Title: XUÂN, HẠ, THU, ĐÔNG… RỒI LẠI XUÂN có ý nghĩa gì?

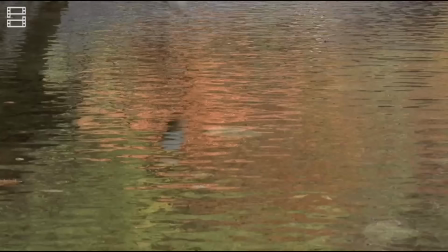Hàm muốn nhưng không sở hữu được đã khiến người đàn ông ra tay sát hại để người vợ không thể thuộc về một người khác.
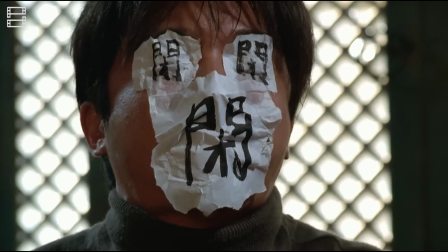Không vượt qua được sự tuyệt vọng, anh ta dán lên mặt những màu giấy viết chữ bế để tự xác.
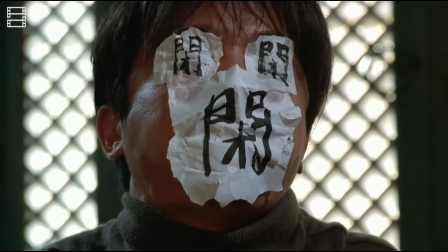Bế là chữ hán có nghĩa đóng lại. Tuy đóng chặt mắt mũi miệng là nơi tập trung giác quan cảm nhận cuộc sống, nhưng người đàn ông vẫn không thể đóng được tâm của mình.
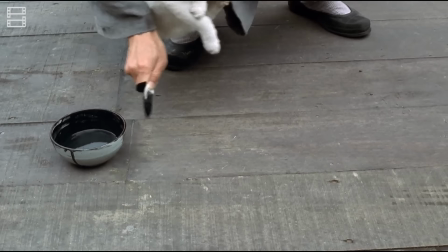Sư thầy kịp thời phát hiện và dùng đến đòn roi để thức tình đồ đệ. Ông hiểu rằng ông cứu được mạng nhưng vẫn chưa cứu được tâm anh.
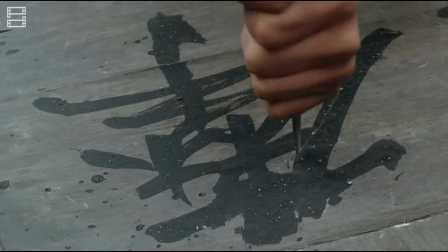Ông bé con mèo lấy đuôi chấm mực viết kinh bác nhã lên sàn cỗ sân chùa Và yêu cầu
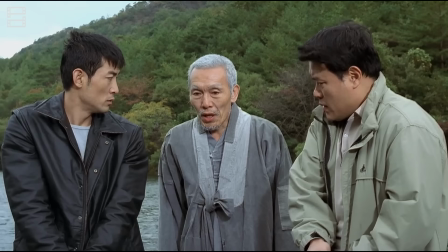người đồ đệ hãy dùng dao để khắc lại những chữ mình viết Chút bỏ sự tức giận ra ngoài
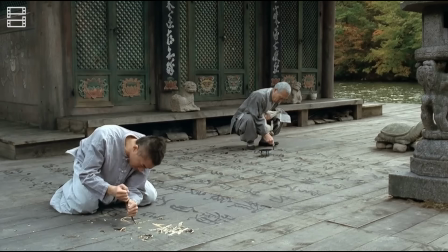Trong lúc đó, hai viên cảnh sát đến để bắt giữ người đồ đệ Nhưng đã được sư phụ xin cho anh ta hoàn thành công việc đang dở sang
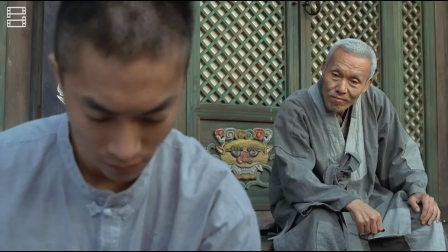Những nét khắc đầu tiên còn chất chưa cay đắng oan hận bao nhiêu Thì càng về sau,
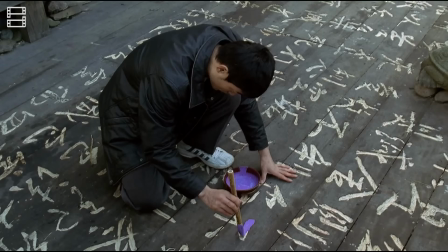càng nhẹ nhàng, thanh thản bấy nhiêu Việc khắc lên vết mực đen để lộ ra lớp gỗ trắng bên dưới Cũng mang ý nghĩa gột bỏ sai lầm của bản thân
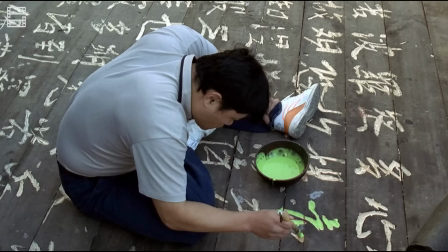Vị sư phụ và hai viên cảnh sát Dùng màu tươi sáng tô lên những nét khắc đó Ẩn dụ cho việc Giúp
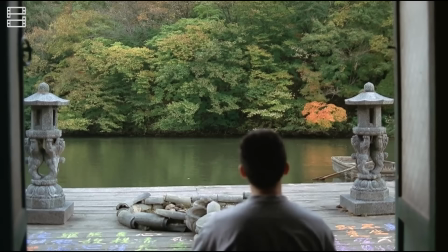vị đồ đệ làm lại một cuộc đời mới Có thể thấy Việc giúp đỡ của người khác Chỉ có thể xảy đến khi bản thân ta phải tự
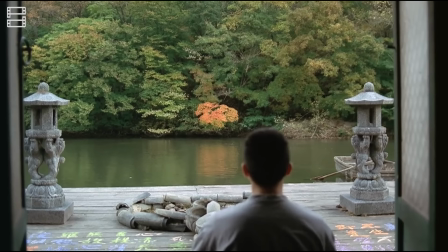cố gắng trước Khi tỉnh dậy Nhìn thấy cảnh vật xung quanh yên tĩnh như chưa từng xảy ra điều gì Anh ta mới hiểu Cái
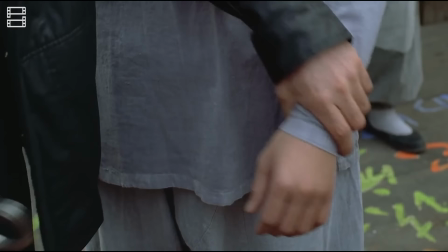vô ngã của vạn vật Mà từ đó bớt khổ đau Xong việc Người đồ đệ quy thuận theo hai viên cảnh sát trở vào bờ lĩnh án.
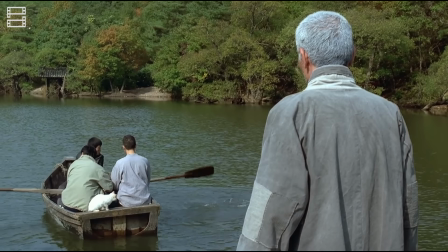Nhưng mãi mà thuyền không thể rời khỏi bờ được chính là do sự quyến luyến của người thầy dành cho đồ đệ mà mình xem như con.
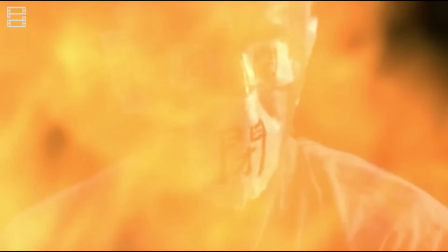Sau khi đồ đệ đi khỏi, vị sư phụ đã chất củi lên thuyền, rán mắt mũi miệng bằng những mảnh giấy có chữ B như cách đồ đệ đã làm rồi tự thiêu.
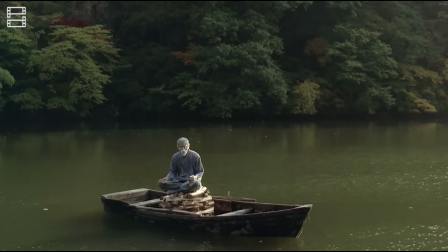Trước khi chết, có thể thấy vị sư giải đã khóc, mình chứng cho việc ông chưa buông bỏ được tình cảm của bản thân mình vẫn bị ái biệt ly khổ làm vướng bận tâm can,
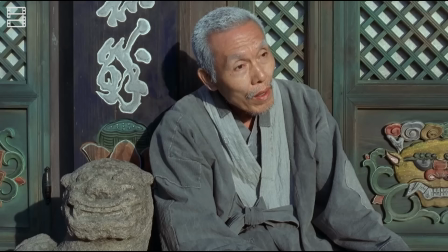chưa thể chạm đến cõi nét bàn. Cõi Niết Bàn là mục đích sau cùng của mỗi tu sĩ Phật giáo Là trạng thái bình lặng
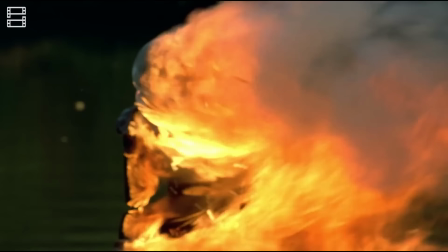tuyệt đối Không còn phiền não bước ra khỏi luân hồi Sau khi ông mất,
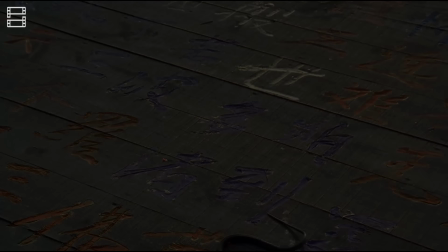từ thuyền bơi ra một con rắn Ta có thể hiểu là do ông đã đầu thai truyền kiếp mà thành
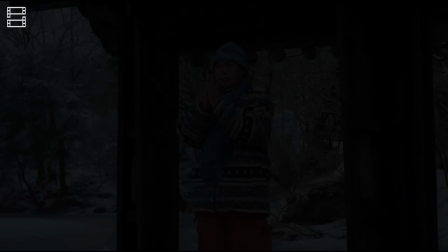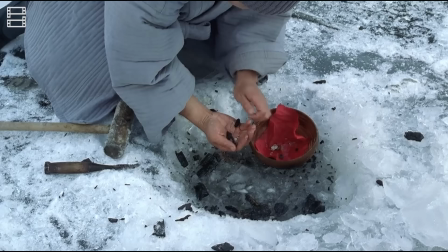Vào một ngày đông, người đồ đệ nay đã ở tuổi trung niên Trở về sau khoảng thời gian chịu án Nhận ra thầy đã viên tịch Anh
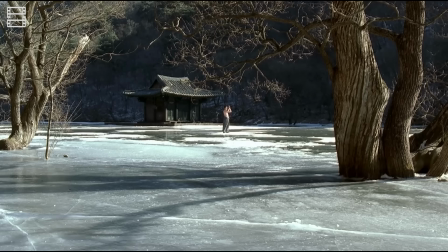nhặt nhạnh những phần thân thể xót lại của thầy Gói trong miếng vải đỏ rồi đặt vào vị trí con mắt trí tuệ Trên một bức tượng Phật bằng băng cho mình tự làm Sau đó vị sư dành toàn bộ thời gian để luyệt võ dưới
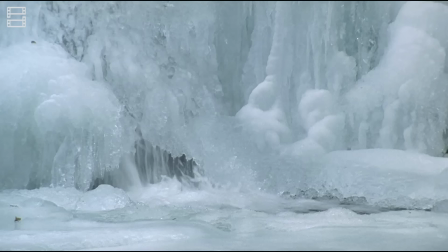sự giám sát của người đã khuất Như một cách để tỉnh tâm Tuy nhiên mọi chuyện không dừng lại ở đó
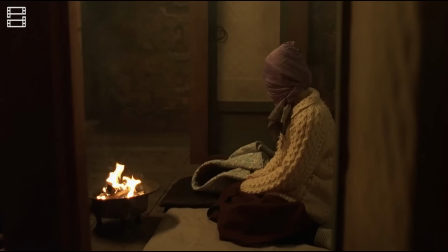Một người phụ nữ cuốn khăn kín mít Bế một đứa con trai còn nhỏ đến ngôi chùa vị sư đang ở Người mẹ để lại đứa
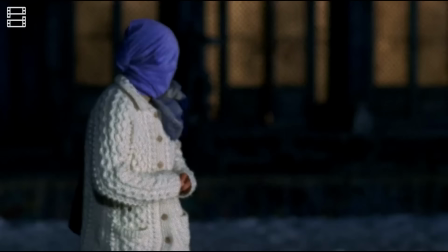con rồi bỏ đi Nhưng khi đi trên mặt băng Cô bị rơi xuống và chết đuối trong ngố băng Do chính vị sư đảo lên trước đó
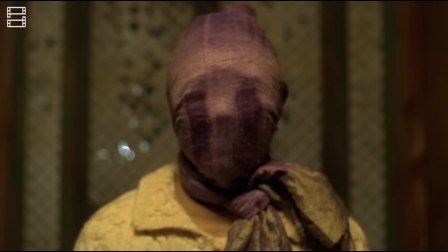để rửa mặt Khán giả không biết được gương mặt thực sự của người này Như một cách ngăn cản việc đánh giá con người cô ấy Sáng hôm sau,
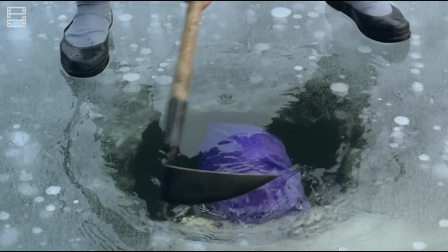phát hiện cái chết của người phụ nữ Là do mình gián tiếp gây ra Anh ta hiểu rằng khoảng thời gian tù tội vừa
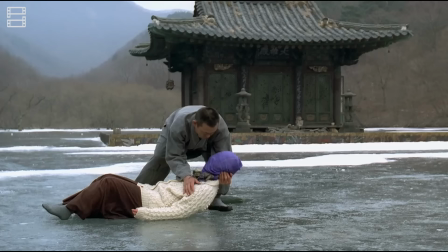qua là chưa đủ Để bản thân trụ lại tội lỗi mình đã gây ra Anh vẫn phải gánh chịu sự giăn vặt Như hình phạt lớn nhất của lương tâm mình Lúc này,
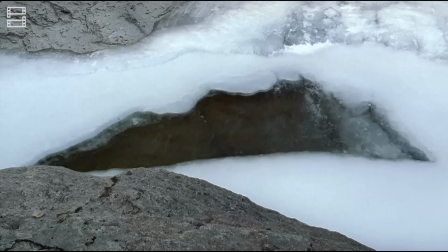tượng Phật bằng băng có giá lời của người thầy Đã tan ra thành nước và trôi đi Thể hiện vị
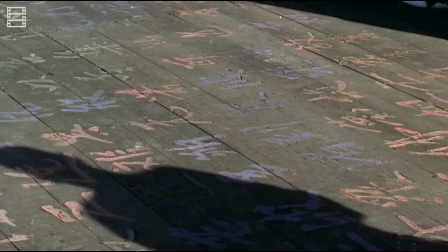sư đã có thể tự sống mà không còn dựa dẫm vào thầy mình nữa Anh buộc bản thân vào một tảng đá lớn Như
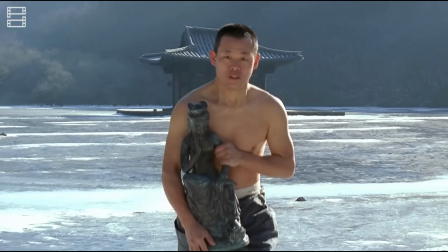cái cách anh từng hại chết các con vật ngày còn nhỏ Ôm một tượng Phật bằng đồng rồi đi lên đỉnh núi để trục tội
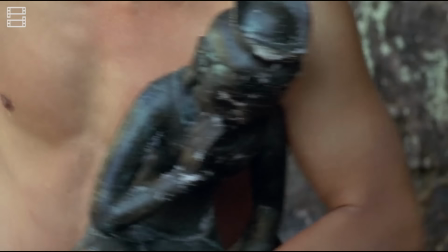Giáng vẻ của bức tượng này mang nét nữ tính Liên tưởng đến cái chết của những người phụ nữ mà anh đã trực tiếp
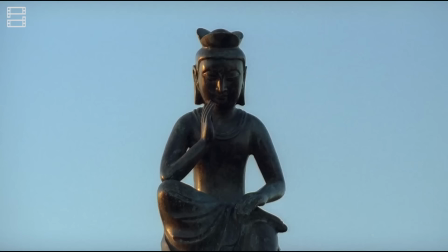và gián tiếp gây ra Cũng để thể hiện trong quan điểm của Phật giáo Phật tính có sẵn cho phụ nữ
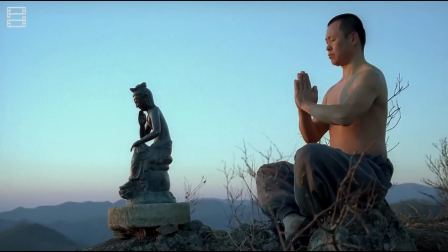Lên đến đỉnh đuối, vị sư nhìn xuống ngôi chùa đã xảy ra những sự thay đổi nhận thức lớn trong đời mình Bây giờ nó chỉ nhỏ như một con mắt
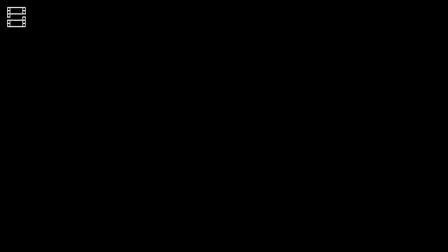Ý chỉ những sóng gió trong cuộc đời mỗi con người Rồi sẽ trôi qua và trở thành hư không vào một ngày đào đó